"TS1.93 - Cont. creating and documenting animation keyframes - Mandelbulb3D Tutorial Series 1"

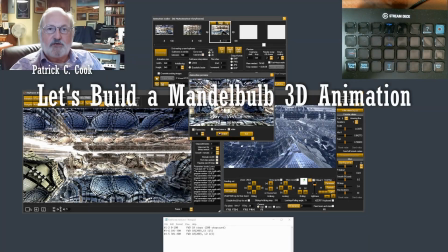0:00 All right, we have made 4 keyframes, moving forward,
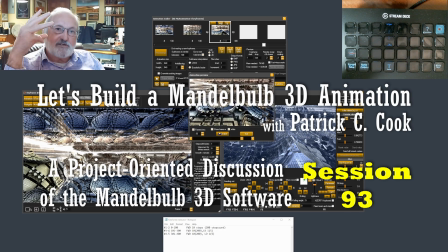0:08 looking down, moving forward, looking down. I basically have what I consider three move
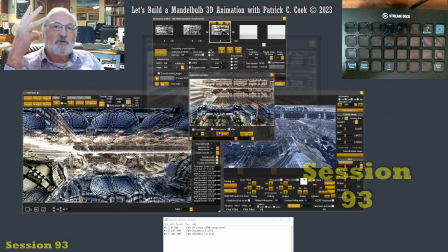0:19 patterns. I've got 3 move patterns, one after another.
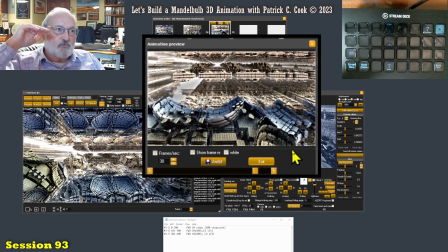0:23 Looking at the preview here, we see that we're moving through the scene, progressively looking down. All right, so that's pretty cool. That's pretty cool. The nice thing about this particular animation is that as we move forward, we're
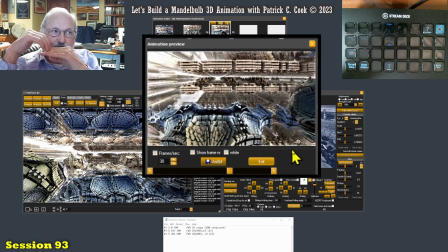0:44 looking at the interesting scenes that are below the camera.
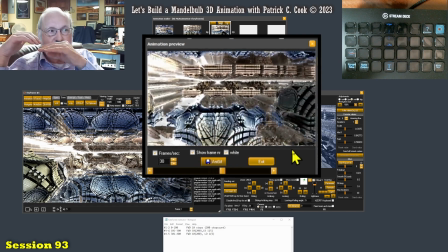0:49 All right, and you'll notice here that as we look down, the horizon is moving up relative to our point of view,
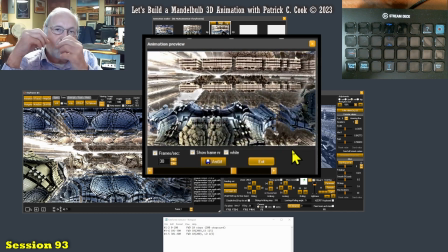0:59 moving up, and that's giving the whole animation some interesting movement.
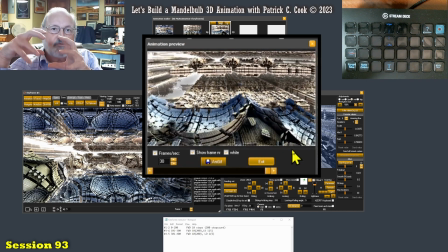1:05 And we're actually drawing in, visually, we're drawing in more detail,
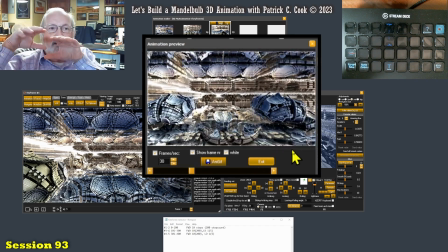1:12 more interesting structures. As we look down, we've got this sense of depth.
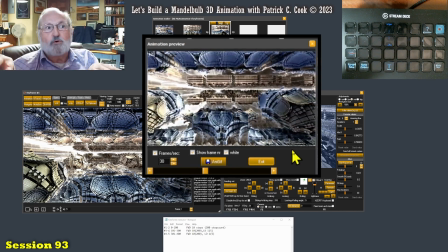1:19 There is like no floor, all right, and we're
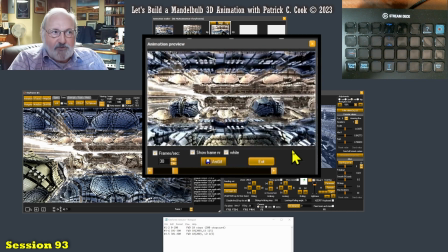1:26 changing the horizon, and I think that this is a pretty interesting animation.
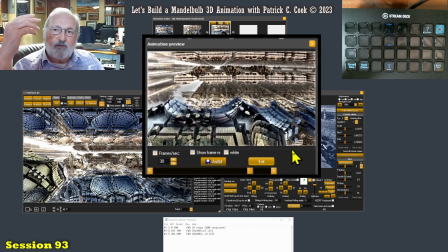1:34 And so far, we've really only done something fairly simple. We've actually moved forward and looked down.
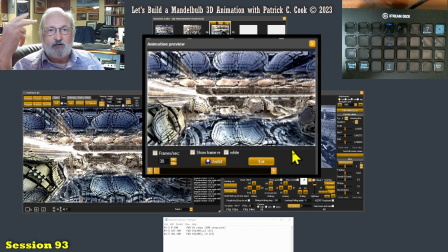1:43 We've only really utilized 2
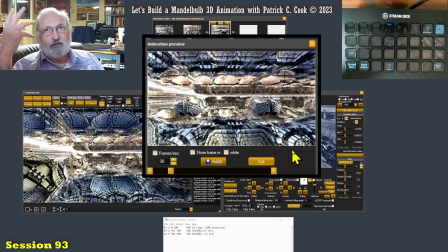1:48 movement, I don't know, what would you call them, angles or whatever, but
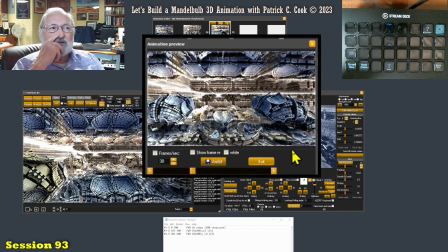1:55 so I think that's pretty good. All right.
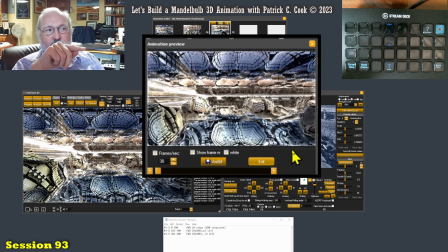2:02 That's pretty good. And you'll notice here that since we are moving, all right,
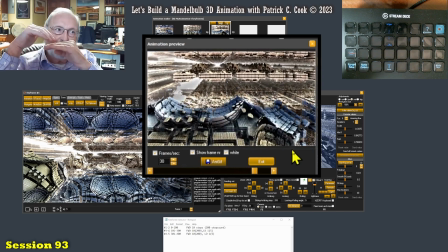2:08 we're not actually diving into any of the Mandelbulb,
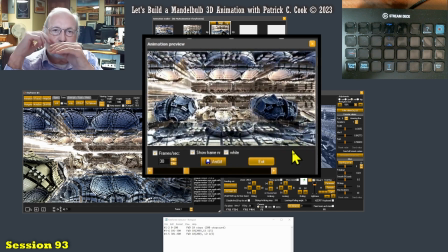2:14 what would you call them, objects or protrusions or nodules, whatever you want to call them.
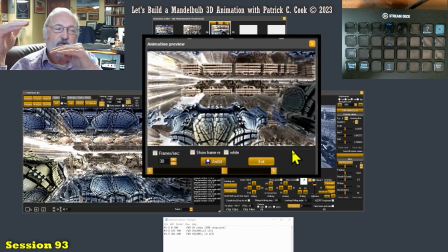2:22 We're not actually diving into them. You don't want to do that. You don't want to collide with your environment.
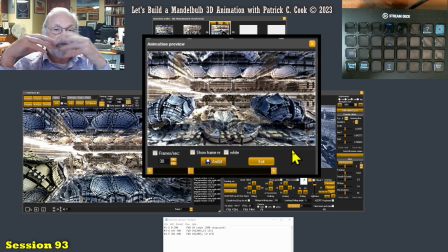2:28 But you want to view it.
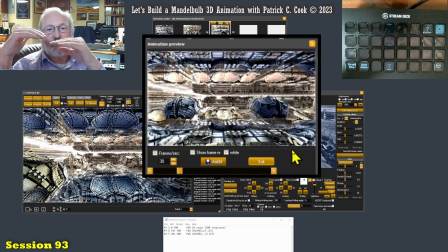2:29 You want to be close enough where it's interesting, and the closer you are to an object as you're moving,
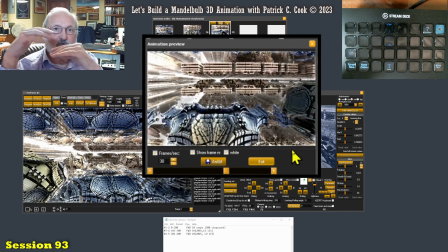2:37 the more interesting it is, the more detail it is. Now there's something else I want to point out here.
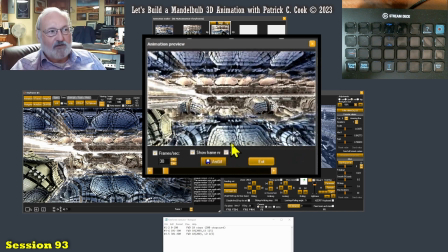2:44 You notice the speed here. All right, now I've got this running at 30 frames per second,
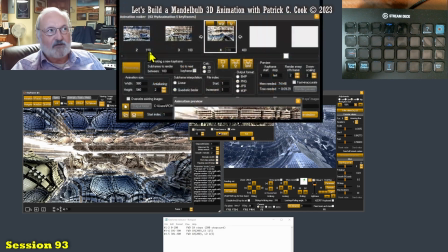2:52 and you'll notice up here that I said, look, give me 100 subframes between each keyframe. So that is giving me it's a little quick, it's a little fast.
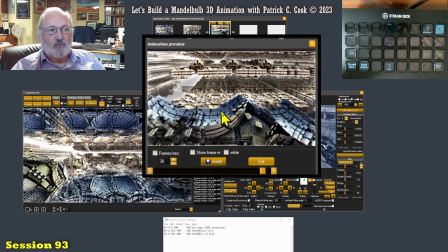3:11 So what this is telling me is that 100 keyframes at
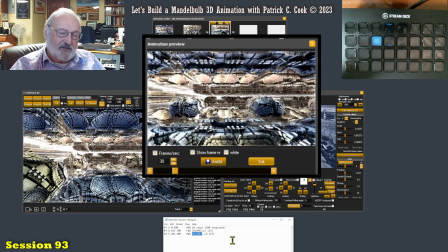3:16 2,000 steps forward is a bit fast. There's a couple ways I can handle this.
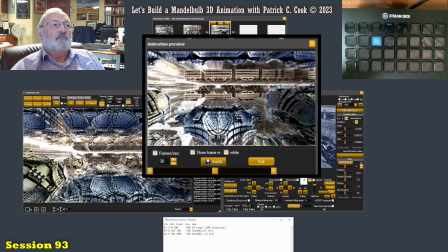3:23 I want to slow this down. I do not want to get into my video editing software
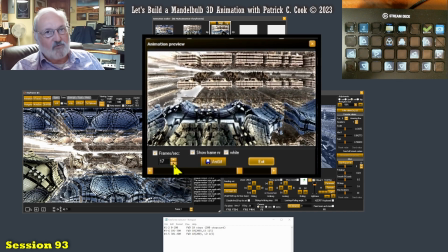3:31 and bring that frame rate down. I don't want to do that because it's going to be jumpy and jittery.
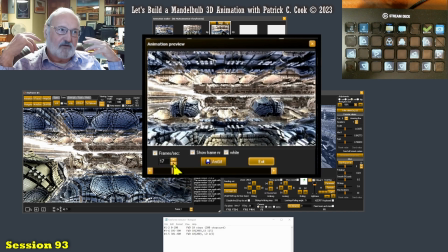3:37 It's going to be a lousy
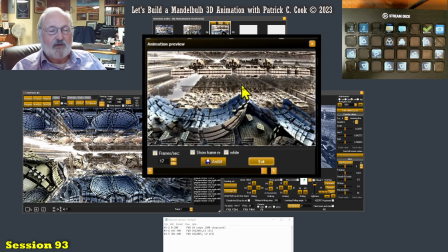3:40 movie if I try to compensate, if I try to slow it down, unless you're dealing with a really, really, really good video editor. You don't want to do that. And if I want to publish my animation at 60 frames per second, it doesn't go any higher than 30, but this is twice as fast as that.